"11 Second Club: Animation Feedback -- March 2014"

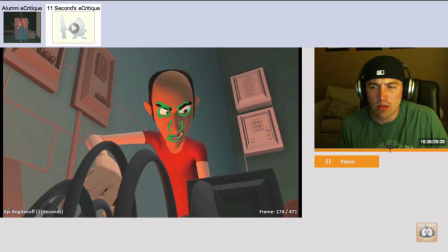[16:38]
right? I'm trying to think of a good way to jump back and forth. So you can really feel what? What? What? All right. So you get good opposing action. What? Okay.
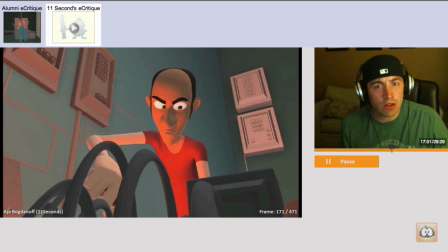[17:00]
Little details like that, you don't have to overdo it at all. But little details like that just break up the face from feeling very CG and just get it feeling a little bit more organic.
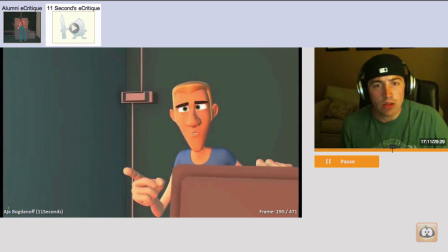[17:10] What?
And you can apply that anywhere. So even the t on what you can go squash for ooh, wah, t, and relax down. Okay. Joey's playing with sprinkling in a very tiny amount of squash and stretch.
Don't cross the streams.
Okay.
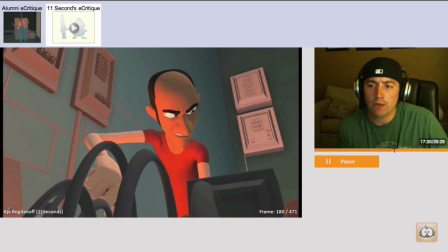[17:31]
So here, this next shot, I felt that it would benefit from seeing him get behind just a little bit more. Now his attitude is, you know, we're further into this. The progression is, you know, we saw him starting to back up.
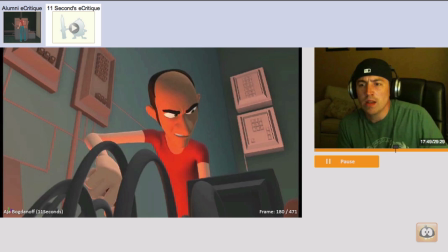[17:47]
Now I think we want to see him protecting himself. But when we come into this shot.
Don't cross the streams.
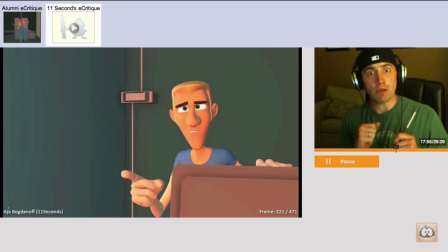[17:53]
He feels the same as before, right? He's just behind something now. But now I think you want to be like, don't cross the stream. Okay. So the overall idea of this shot is, you know, he's more hiding.
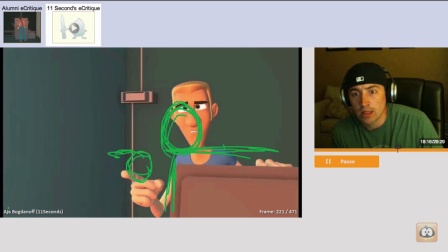[18:12]
I think it's fine that he points from behind that thing, but I think you want to see him really committing to getting to safety.
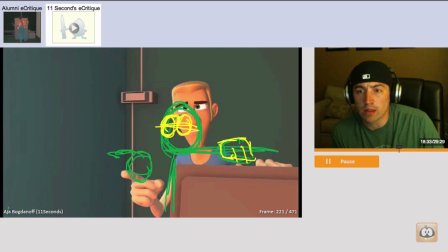[18:31]
I also think it's important for his eyes to be a little bit more focused and a little bit more worried on what he's looking at.
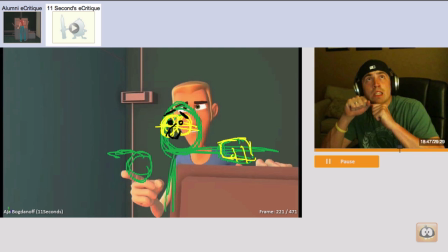[18:43]
So, it's like the beginning of the shot is he's looking up at the thing, a quick look down, and then a quick look back up. So, it's like, don't cross the streams. All right. So, you can see, again, he's terrified at that thing up there that's going to go off. But he wants to make sure he connects with you real quick. Okay.
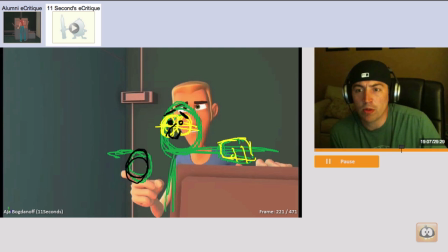[19:06]
Even the pointer finger, you know, make sure that it's pointed up. Even the support of the lower arm there, the forearm, can help aim up, okay?
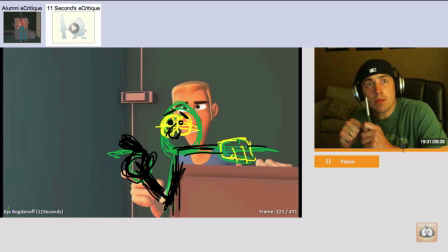[19:28]
So overall, overall action is starting to hide behind the thing, but you feel like he's finishing that move, he's settling in, he's like, don't cross the stream, okay? And you might even have a little bit of tremble, something to show that, you know, his adrenaline Everyone's racing a little bit more than it was before.
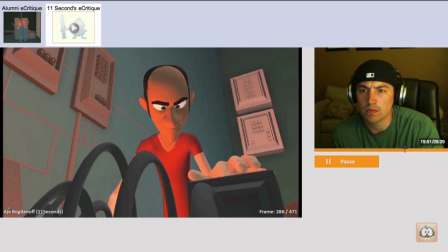[19:49] Why? It would be bad. I'm sorry.
Okay. The next shot, you know, you really don't like blinking. It's okay for the terrified guy to not blink. He's terrified, he's focused, he's not pulling his eyes off then.
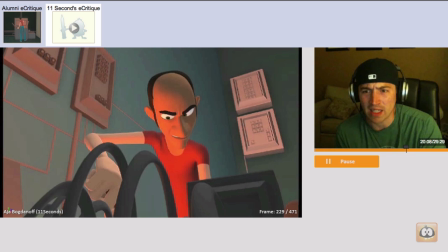[20:05]
This guy would be like, why? Okay. Particularly on this big head change, you know, I can feel like his eyes just getting overloaded with information. So I think this would be a good place to blink, open.
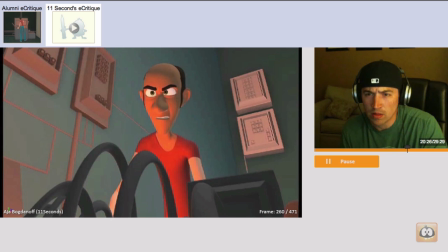[20:25] Why? Why?
Okay.
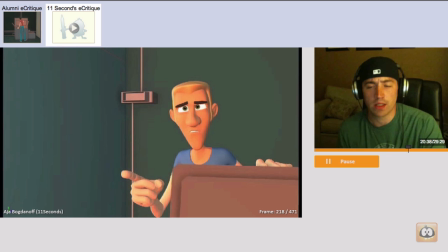[20:36]
So in terms of focus, here's a quick tip.
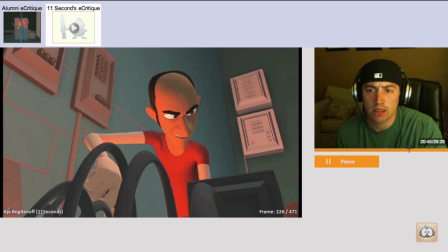[20:42]
right now when you move into this next series of moves here.
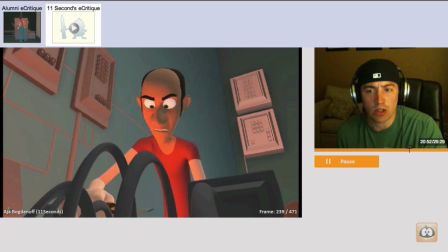[20:49] Why?
The thing we see finishing all these moves is what? His arm. So his head starts to move. Then his arm comes down and finishes it. So what does that do? Really we want to be looking here. And we kind of are.
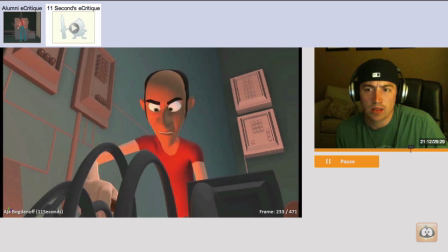[21:08]
But our eye is being tickled by this. Okay. And again, you know, this starts to drop, so we're sort of looking here again. But then here, we come up and we catch the eye.
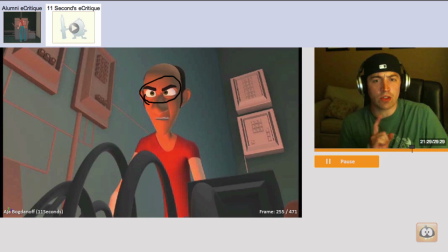[21:27]
So here, you're doing a good thing. And that is, you typically try to finish the move with the thing you want to be focused on. So for example, let's say I were to bring in two hands at the same time. Okay?
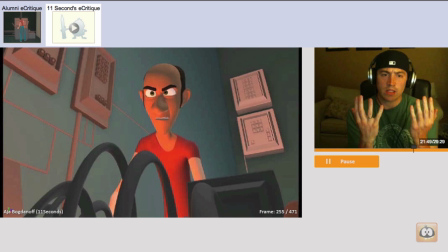[21:47]
By doing it that way, you're sort of giving the viewer a choice. They're going to naturally pick one hand over the other, or they're going to land somewhere in between sort of looking at both. But if I continue the motion of one hand a little bit more than the other, it's definitely going to grab your focus, right?
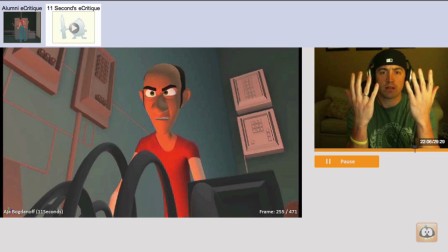[22:04]
Okay? All right? I'm doing it in like silly little ways, but you can definitely feel the hand that keeps moving is getting my attention. So if I was doing this move and I want you to look at my eyes, you know, I might start with the hands.
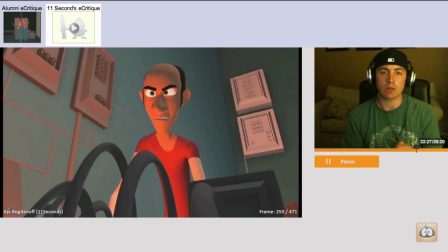[22:23]
I might even start with the head, finish the hands up, and then continue with the head and the eyes widening so that my attention zones in to that focus area. Okay, so that's something to keep in mind throughout,
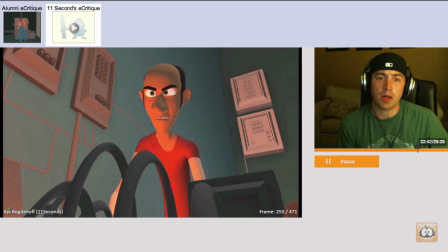[22:39]
and it's just a little thing that you can do to help polish things up and really get your focus landing where you want it.
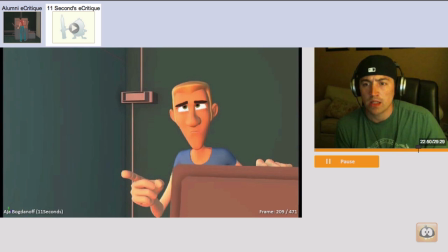[22:47] It would be bad.
Okay, so here.
Why?
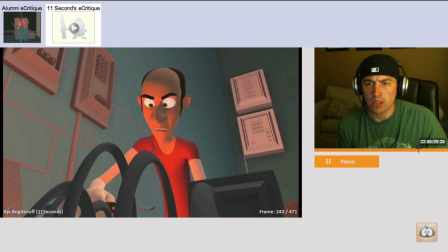[22:53] It would be bad. Why?
You know, he thinks about it for a second, and then he forgets about it and commits to his work. So, again, why? Forget it. But, you know, blink, turn into the work. Okay?
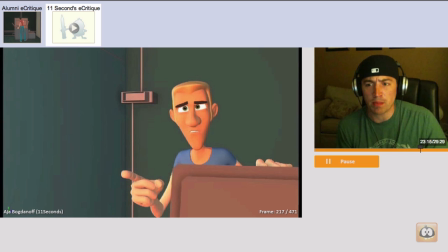[23:11]
You may even be able to break up some of the very pose-to-pose stuff by adding in a little bit of texture here and there.
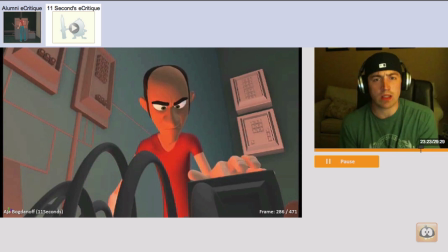[23:19] Why? It wouldn't be bad.
Okay. Because everything feels the same. So it goes, huh, huh, huh. Right? Everything starts with the same feeling and ends with the same feeling. The overall timing between them is the same,
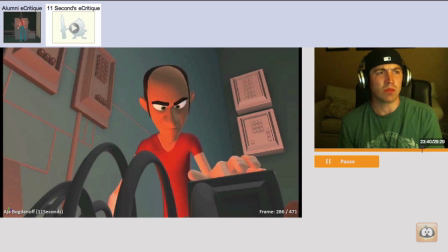[23:36]
but you may be able to move through one and then just be sharp about getting back to work. So the first thing may be like, huh, what were you talking about? Where the body may overall progress through that,
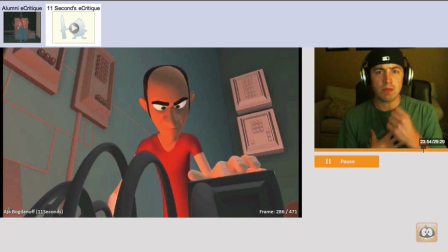[23:50]
but the thought process or the face and the head may have different poses and timing, but then overall when he gets back to his work, everything moves back to that. Okay?
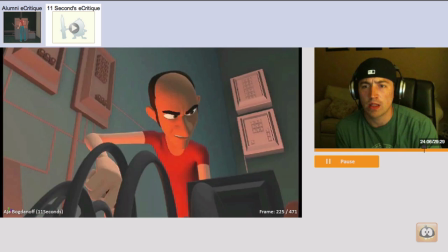[24:02]
Okay, so you can feel him move through this pose a little bit more to that one. So then the next big change, you know, is going back to that. So, huh? Okay, all right.
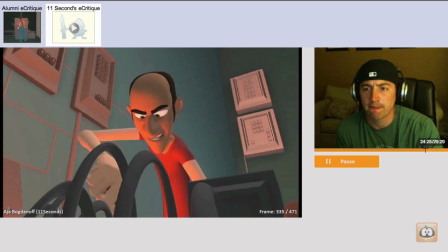[24:22] I'm fuzzy on the whole good-bad thing. What do you mean bad? The streams. Why? It would be bad.
Okay.
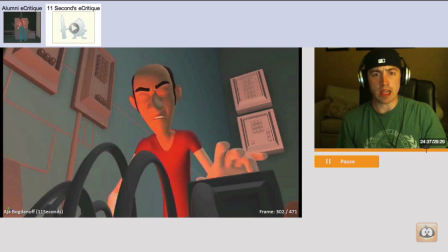[24:34]
And again, instead of just feeling very A to B, committing back, you may be like, why? There may be a little bit of, you know, how does he feel about that? Like, is he shrugging it off? A little bit of texture, a little bit of nuance, I think, would really help.
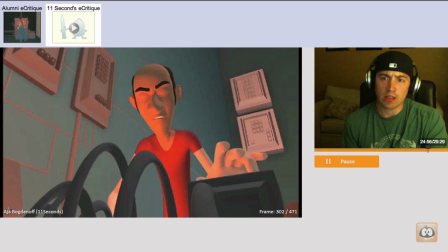[24:53]
Again, break up the A to B factor of it and give it a little bit of spice.